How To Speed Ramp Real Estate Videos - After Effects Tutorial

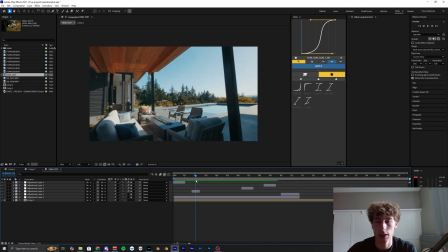What's going on, guys? Welcome back to another video. In this tutorial, I'm going to show you guys how to speed ramp your real estate videos inside of After Effects.
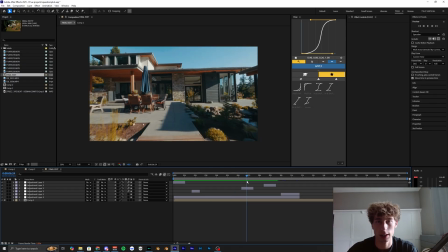Now, I've done some speed ramping tutorials in the past, mainly just for car videos.
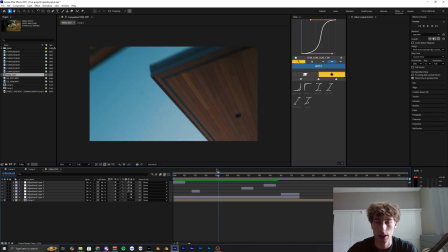So this one is going to be targeted for real estate videos when you're filming houses and want to add some speed ramping to your edits.
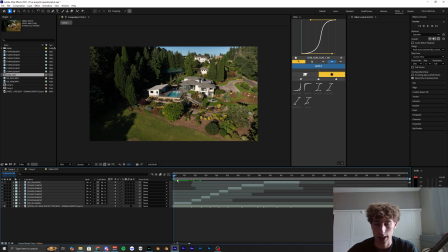So to make it easy, I already have my timeline created with all the clips that I want to use.
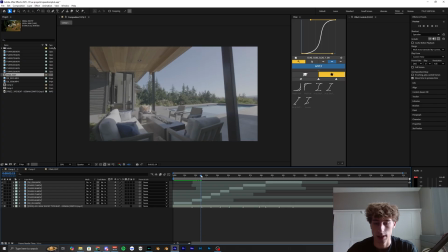I mean, obviously, you're going to have to select the clips and put them in order.
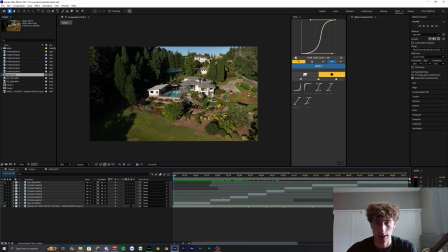But the first thing you want to do before you even like bring in your clips or your footage is for the audio, the music, you want to go ahead and bring it into your timeline, obviously. And then if you hit LL on your keyboard twice, it'll bring up these waveforms.
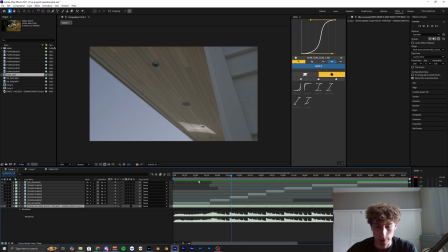And what you want to do with these waveforms is look at the spikes in the audio.
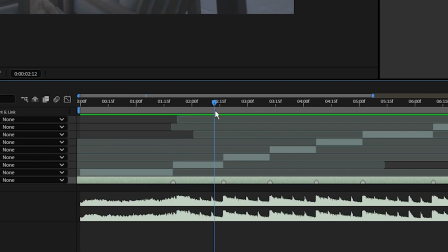As you can see, I've already put markers on the peaks of the bass, not every single like instrument in the beat.
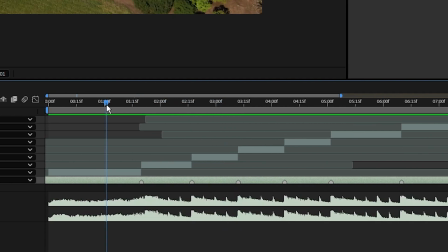Obviously, you want to add a marker to, but just like the main cutting points. I'll play it really quick so you can kind of listen to see where those markers are placed along the music.
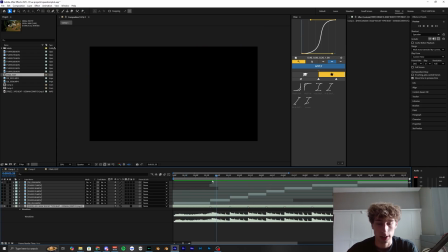I'm literally just listening to the music, or in this case, I actually didn't even listen to it. I just went along and created markers. So I haven't done it over here yet. So I would just hit my shortcut to create these markers along these points.
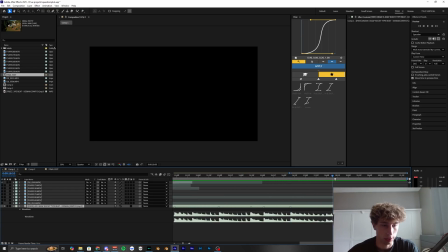So when I'm playing back, I can just easily align these clips to those markers. But you can also just right click the audio, go to markers and add marker. So yeah, just go ahead and add markers to your audio. And then once you have that, then you can bring in all of your clips and just make sure that they're aligned with that audio.
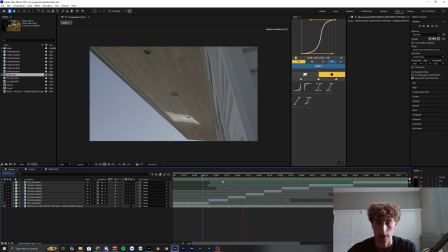And then as you can see, there's no speed ramping right now, but we are going to be adding that to these clips.
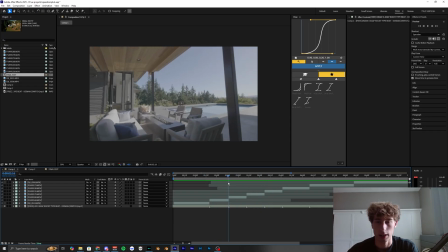So yeah, you just want to lay out your clips. And once they're all laid out, then you can actually go ahead and start speed ramping.
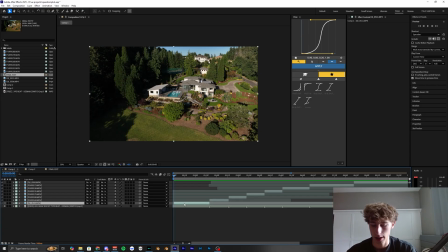So the first thing you want to do for speed ramping is select your first clip and hit Control Alt T. That's going to open up the timer mapping.
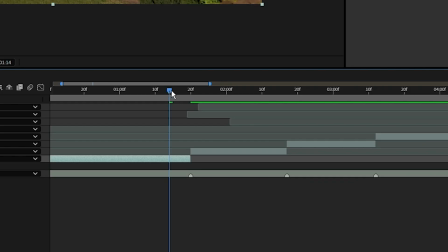Set a keyframe at the start of your clip and then go to the end and set one there as well.
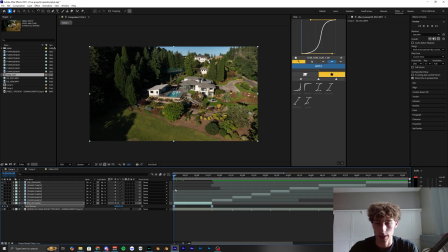We can select these keyframes, hit F9 on our keyboard to easy ease them, go into the graph editor.
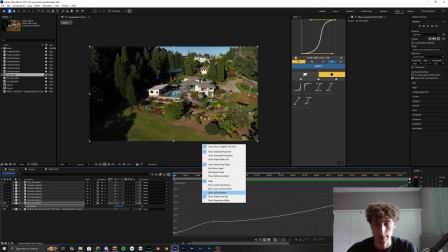And your graph should look something like this. If not, then you just want to right click in this blank area and then make sure you have auto select graph type enabled.
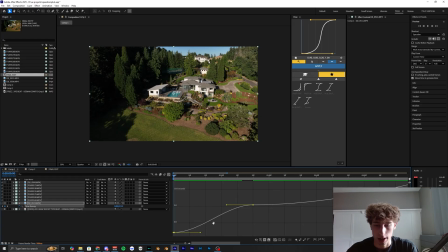And we can just go ahead and create a graph where this first point is pointed upwards like this and the last one is downward. So you create this, I don't know, like S shape almost.
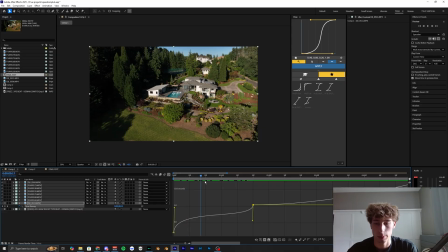This is like easy easing in and then easy easing out basically. So it's a pretty common graph that almost everyone uses for speed ramping. And yeah, playing this back, this clip is way too slow. So to fix that, I'm going to go to the end keyframe and just drag this layer up.
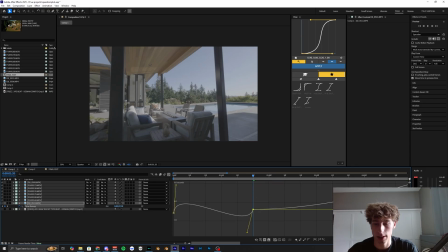So if you go to the timer map over here, if you bring it to the left, that's going to go backwards in time. As you can see, it's going backwards over here. So we want to bring it up. So it's going to be playing more of our footage.
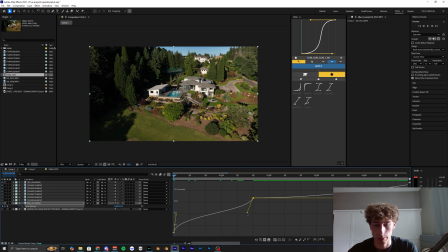So it's going to be technically like sped up a little bit, but we can slow it down and make it a little bit more like the normal speed.
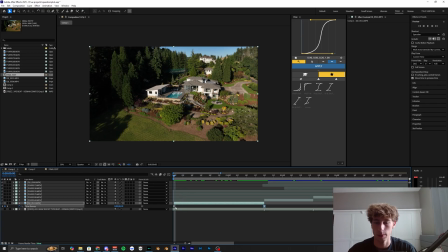When I play this back, you can see that speed ramp isn't as slow and it ramps up super quick at the start and then speeds out at the end.
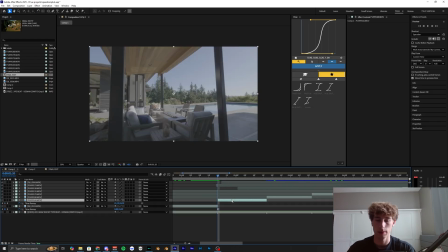So then we can transition into this next one. So same thing for this next clip, we're gonna hit Control Alt T, keyframe at the start,
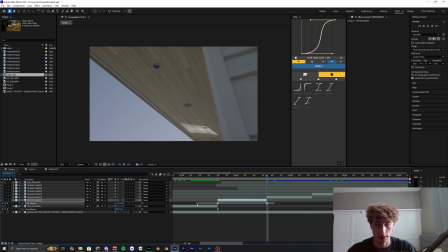keyframe at the end, and just select those and hit F9 to easy ease them. And then create that same graph that we did for the other one. Once again, this might be a bit slow, so we can, on that last point, select it, increase the time just a little bit, and you can see it expands this graph.
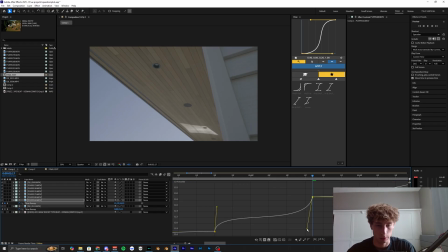So just go ahead and correct that by sharpening those points so you get like a strong curve in and then curve out.
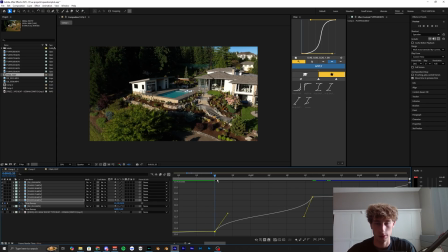You don't want it to be like gradual or else it just will look not as sharp and aggressive.
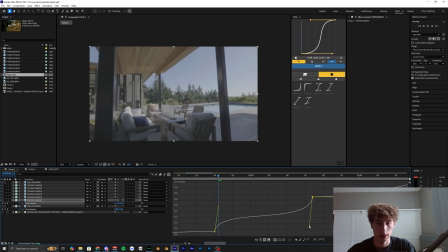But if you're going for something that looks a little bit more smooth, I guess, then you can have less of a speed ramp. But I kind of want to be able to see that, you know, it's speeding up the start. Actually, I'm going to go to this first point and drag this down. And you can see what that's doing to the clip here. It's bringing it backwards in time.
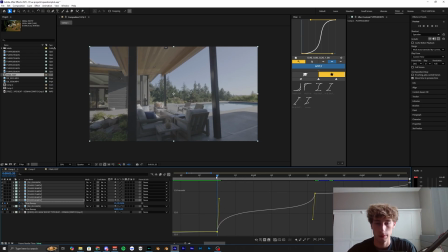So we're just going to be able to have this clip start a bit further back, which will make it look a lot faster in that speed ramp. As you can see, that actually looks really good. So I'm going to go ahead and leave what I have for that one.
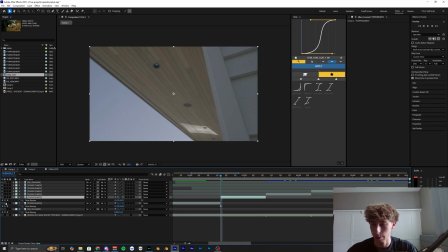And let's just go do one more. I'm not going to show you guys every single clip,
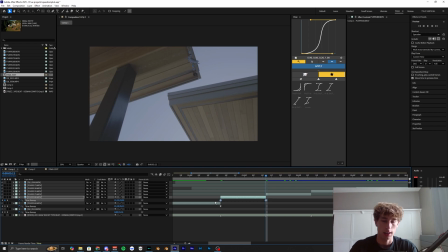because obviously it's just going to be the same process and it's pretty tedious just to do this over and over and over again, but the final result is definitely worth it.
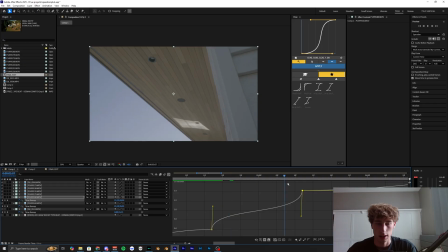So once again, I'm just easy easing these, and yeah, there's not that much motion, so I'm just going to stretch these clips out or those keyframes and then create that nice little graph.
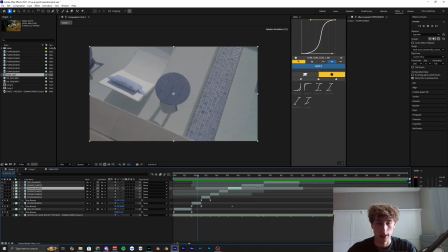That's looking pretty good. So yeah, like I said, I'm just going to go ahead and do that for the rest of the clips here. And I'll see you guys once I'm done easy easing and speed ramping all of those other layers. All right, so I just got done speed ramping all my different clips.
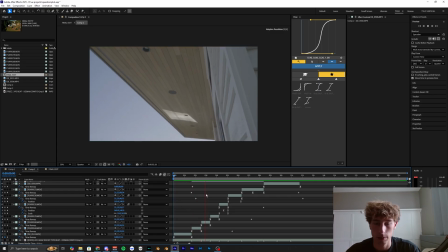I'm going to go ahead and play this back so you can see what it looks like. And the goal for this is just to make everything look as smooth as possible.
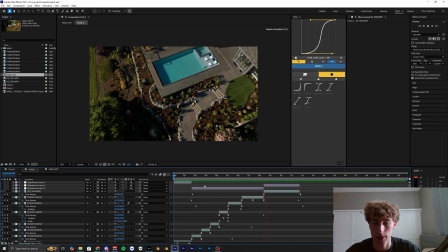You can ignore these layers at the top too. Those are just adjustment layers. Also threw in a bit of a different speed ramp.
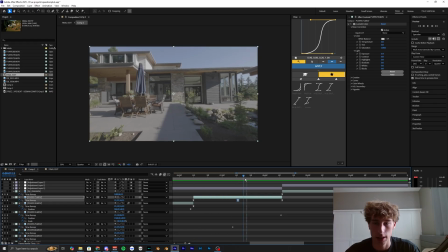It kind of like zooms in and then zooms back out towards the end. This is actually pretty simple to do.
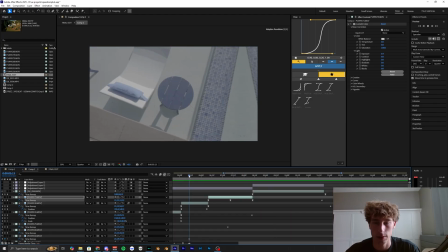Show you what the graph looks like for that. So yeah, that basically just creates that zoom in speed ramp, but it has that zoom out.
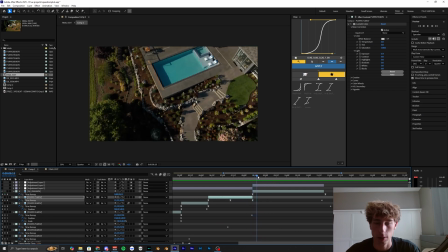So it just transitions smoothly into that drone shot where it is panning out, revealing that like pool.
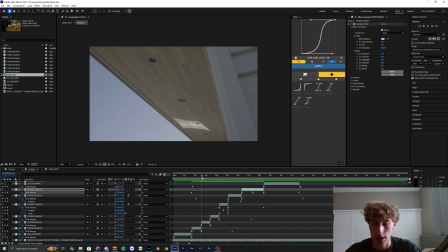So very clean and simple. You don't want to go too crazy with the speed ramps, especially for real estate. You want to keep it somewhat clean and not overdone.
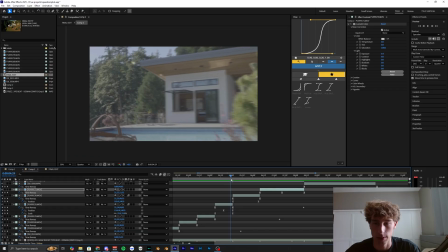I also added in a bit of a zoom for this one just to help transition this shot.
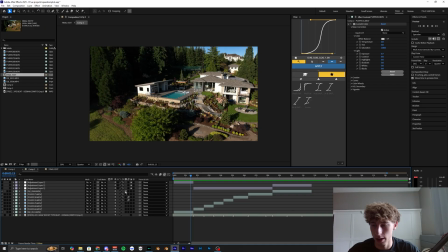So yeah, once you have all your speed ramps done, you want to go over here to your layers and enable this frame blending.
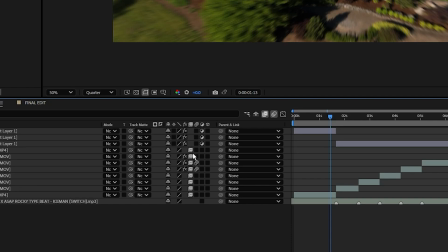You can literally just hold down your left click and then scroll down your clips and it'll enable that frame blending. And you want to do it one more time so you have this arrow pointing to the right. As you can see, if you click it twice, it'll enable that.
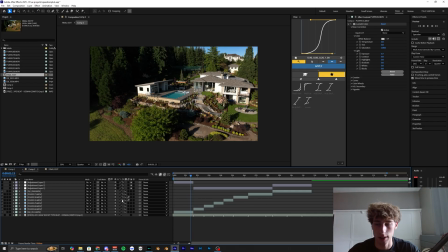So just enable that for all your different layers. And that's basically going to enable frame blending.
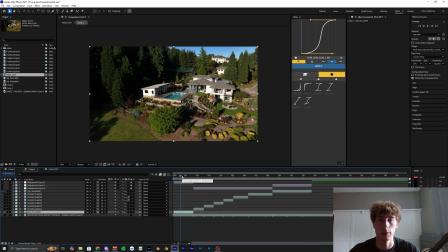So when your layers get super slowed down, it's not going to look choppy. It's going to like smooth it out and just in general, make your whole edit feel a lot more smooth.
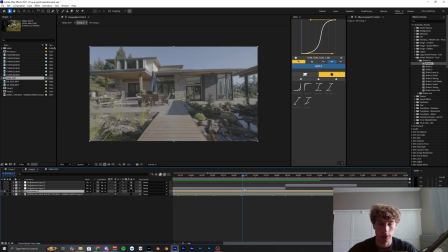Now, the last thing I like to do once I'm done with the speed ramps is add some shakes throughout the edit. So what I'm going to do for this is just use my presets that I have for my shakes and the effects and presets. I already have them installed, obviously. But if you want to go ahead and get them for yourself, you can click the link down below and check them out. But if you do want to go ahead and use these, they're super simple to use. All you got to do is hit Control Alt Y to create that adjustment layer.
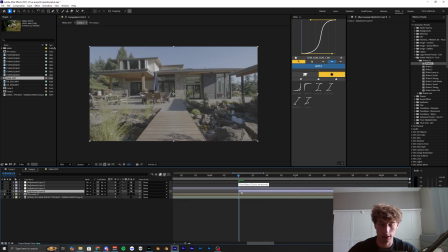I'm going to trim it down by hitting Shift Z. So at the start of this clip right here, I'm going to bring on my Shake Y Small Shake and then make sure Motion Blur is enabled on that adjustment layer as well.
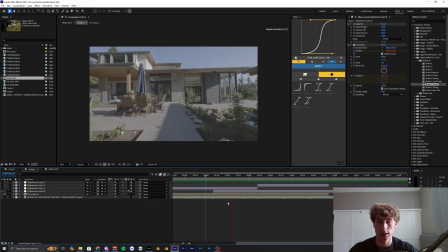Play that back. And as you can see, it just adds that super smooth shake effect to our layer. And we can trim this down because we don't need that full adjustment layer. I'm going to go ahead and duplicate that adjustment layer by hitting Control D, bring it over to that last clip, play that back, see how that looks.
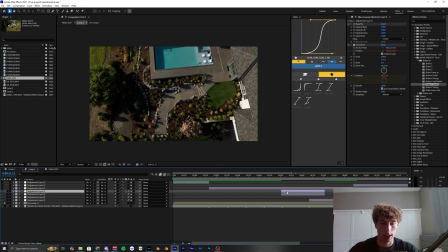And that is also super cool. So you could honestly just keep duplicating that and adding it to literally every single marker and transition to your speed ramps,
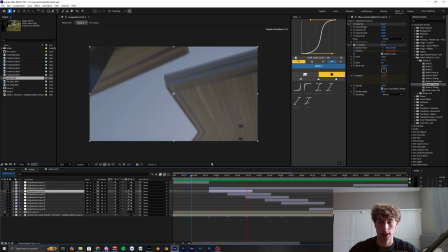as I just did right there, which just adds that shake to each transition,
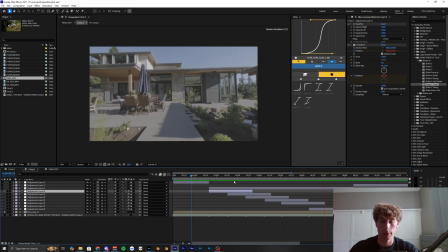which helps add that impact if that's what you're going for.
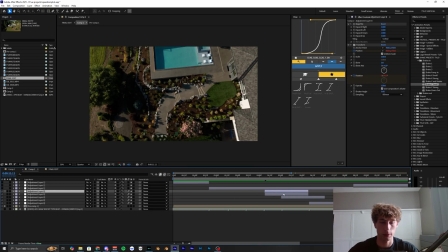I think it's a little bit too much, so I'd like to just add it in here and there where I feel like it needs it, and according to the music as well.
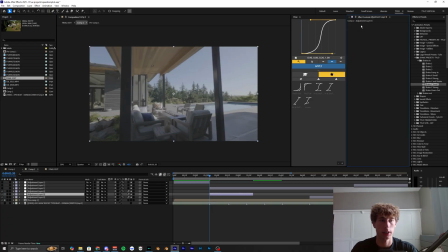Like maybe we could add one at the start here, but instead of using that shake Y, we could delete those and use the shake one.
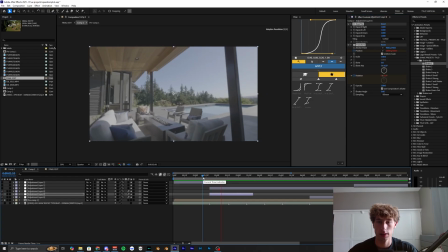See how that looks. And yeah, that is super clean.
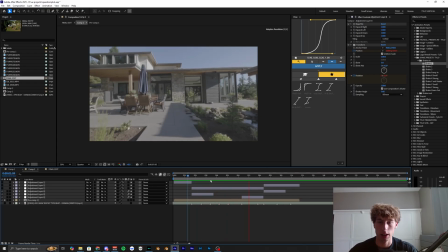So if you want to go ahead and check those out, like I said, I do have those linked down in the description below. But yeah, that's pretty much how you can speed ramp for your real estate videos inside of After Effects.
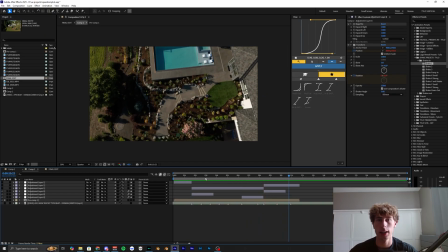But if you want to see more videos like this in the future, make sure to hit that like and subscribe to my channel. And I'll see you guys on the next video.
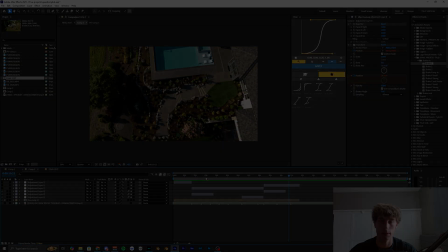Peace out.